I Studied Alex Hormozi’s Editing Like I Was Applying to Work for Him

Imagine Alex Hormozi just posted a job listing looking for a video editor, and you're applying to it.
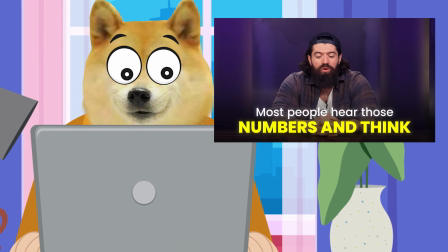How would you actually study his content to understand what he needs from an editor?
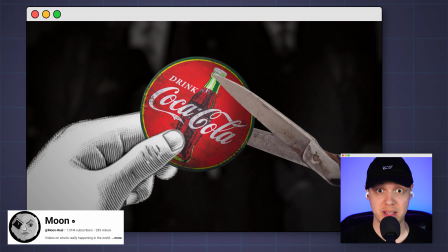In this video, I'm going to break down the exact process that I use as somebody that's been in the editing space for more than 15 years and has been working with some big creators.
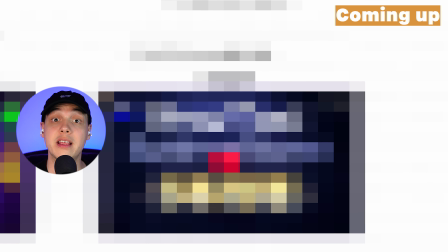We'll figure out the effects that he uses the most, the visual style of the brand, and also,
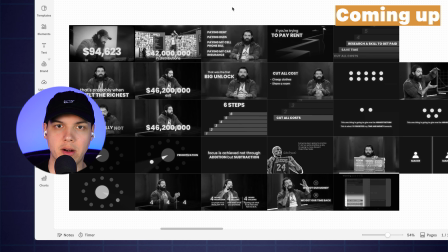and most importantly, how can we as editors improve on the videos that he's already making? Real quick though, if you want to learn the skills that allow me to work with high-paying clients earning thousands of dollars a month, then check out my YouTube Animation Mastery program.
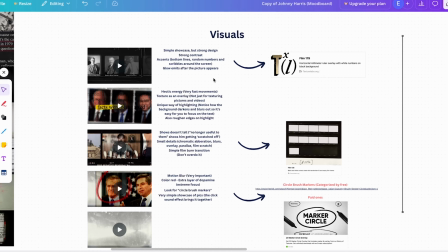In there, I break down in detail the styles of popular YouTubers like Magnates Media, Johnny Harris, Internet Anarchist, and more.
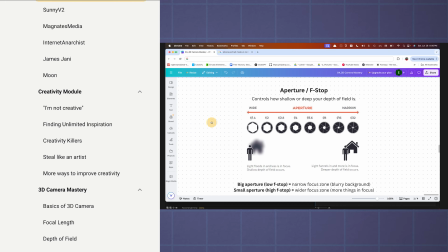You will also learn from A to Z how to use the 3D camera inside of After Effects.
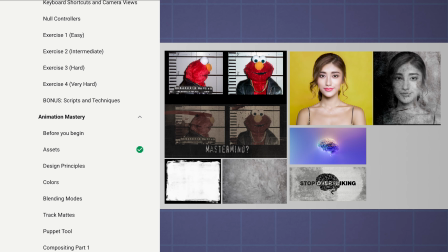You will learn design principles, compositing, texturing, working with 3D lighting and assets, and much more.
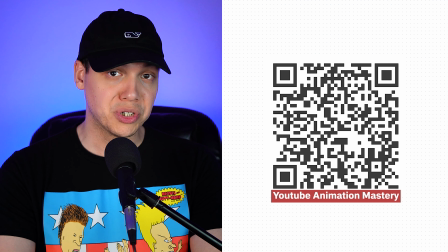You can scan the QR code that's on the screen, or you can check out the first link in the description. See you there.
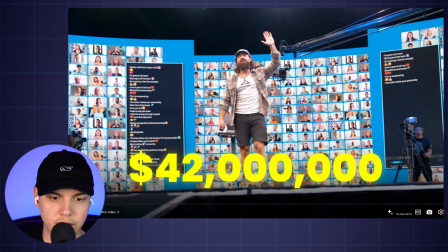Cool, let's go ahead and hit play.
$42 million.
The very first thing I do, usually, as I'm working for somebody, I look at how the video starts.
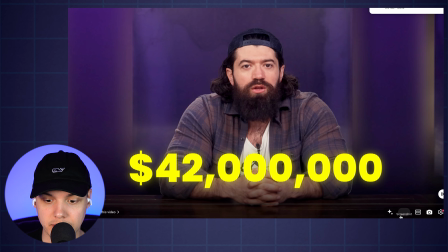What is the very first frame? And I take a screenshot of it. And I'm using a Google Chrome extension for that, by the way. This is important to me because I want to understand what is the very first thing that people are going to look at when he starts a video.
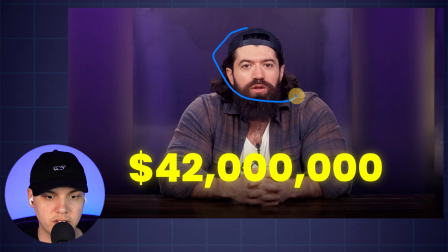That lets me know that this is what he thinks is the most important thing that should be at the beginning. So his face, first of all, is the very first thing that shows up because his face is already his brand. And then right below him, you can see that text shows up. And like you saw at the beginning, the text is actually counting up and up and up and up.
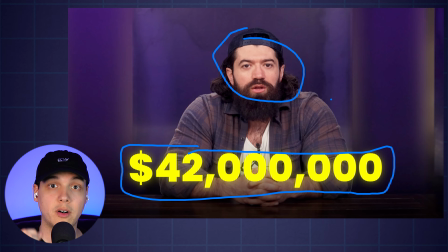And there's a sound effect that goes with it. So what he's doing is he's involving all of your senses. He's involving your visual sense by showing himself. Then he has very bright yellow numbers at the bottom. There's a dollar sign as well. People react very well to money. Like if you mention money right away and you post a dollar sign and a big amount, all of a sudden you catch people's attention.
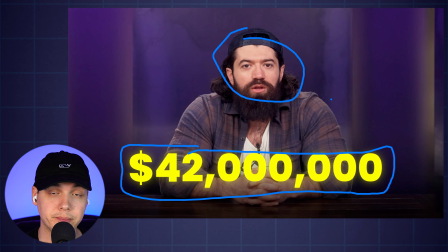And then there's also the sound effect that goes with that counter. So he's also involving your auditory senses. So right there, from just this very first scene, I already got so much information that I can work with. And I took a screenshot so that I can have a visual look.
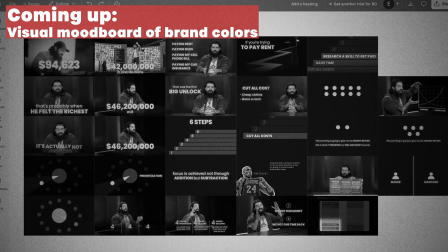And I'm going to be taking screenshots throughout the video and putting them up on a mood board to help me understand what their visual style is.
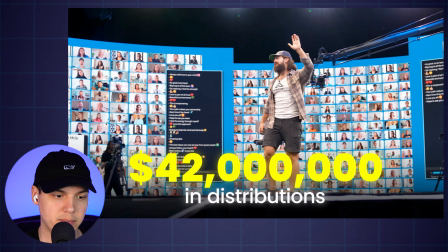Dollars in distribution.
Okay, and the second frame, and this is not even 2 seconds in, he's already showing proof. Because it's one thing to talk about $42 million like he's saying here. In the internet nowadays, proof is everything. There are so many scammers, pushing up these shit coins and all this other stuff. And in order for you to stand out, you have to give them visual proof that what you're saying is true.
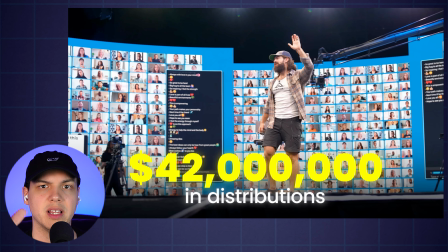And so what this B-roll does for him is not only does it position him as a sort of a leader or authority figure, but it also shows the grand scale of what he's working on. So the $42 million on the bottom now matches visually with the B-roll because he's working on some grand scale of things.
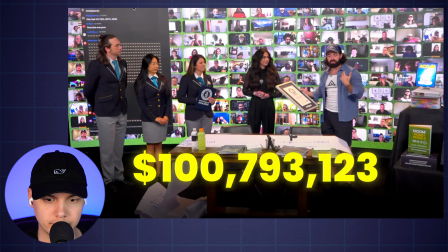$46.2 million exit, $106 million.
Again, more scenes, more proof.
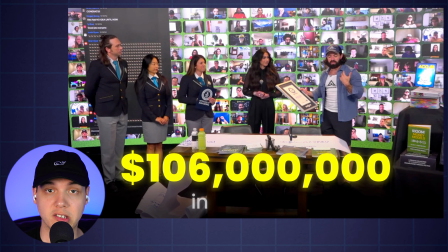He's working at a large scale. He's not by himself. This is all legit. Oh, by the way, we got to take a screenshot of this.
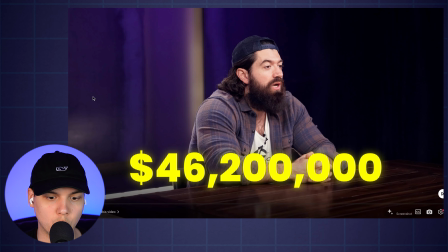A $46.2 million.
And I'm going to take a screenshot of this as well.
Exit.
Or actually, with the exit showing up here at the bottom. Let me take a screenshot. Basically, I'm taking a screenshot anytime I see that there's something new being added.
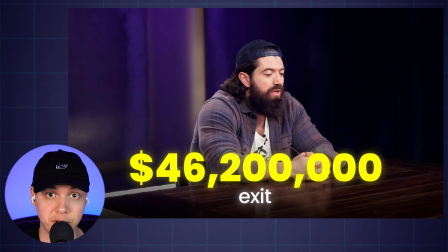We're not necessarily going to be taking screenshots of every time there's a new B-roll footage, but more so, like right now, what I'm looking at is there's a new angle of him. So now I understand, hey, there's multiple cameras that are being at work. So if I'm going to work for him, I need to keep that in mind as well.
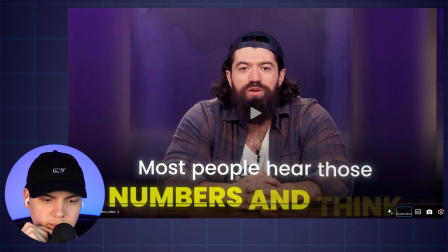If I don't know how to work with multiple cameras, hey, I need to learn how to do it.
Most people hear those numbers and think, oh, that's probably when he felt the richest.
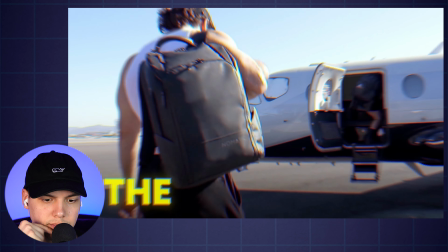That's actually not the truth. The moment that I felt the wealthiest in my...
Another thing that I'm noticing, text.
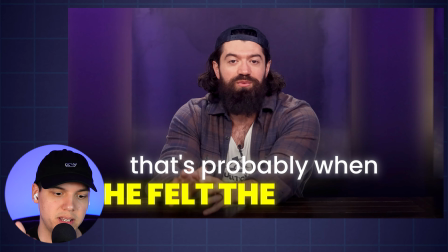Text is super important in his videos. I can tell he appreciates text, and it's something that he uses quite often. Maybe just in the intro part, we'll see how it develops as the video keeps going, but right off the bat, I'm seeing text.
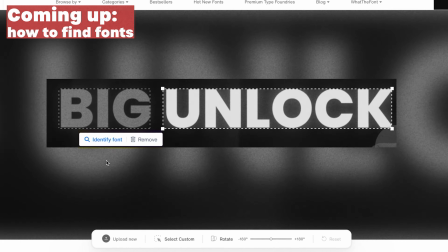And this text, by the way, this is a different font. So I'm also analyzing, okay, what kind of font are they using?
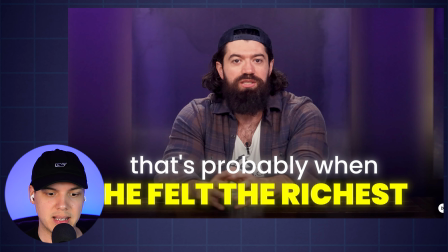I can see at the bottom, he has the bold text, and then he has the, this lighter text on the top. And he's emphasizing, again, he's talking about money this whole time.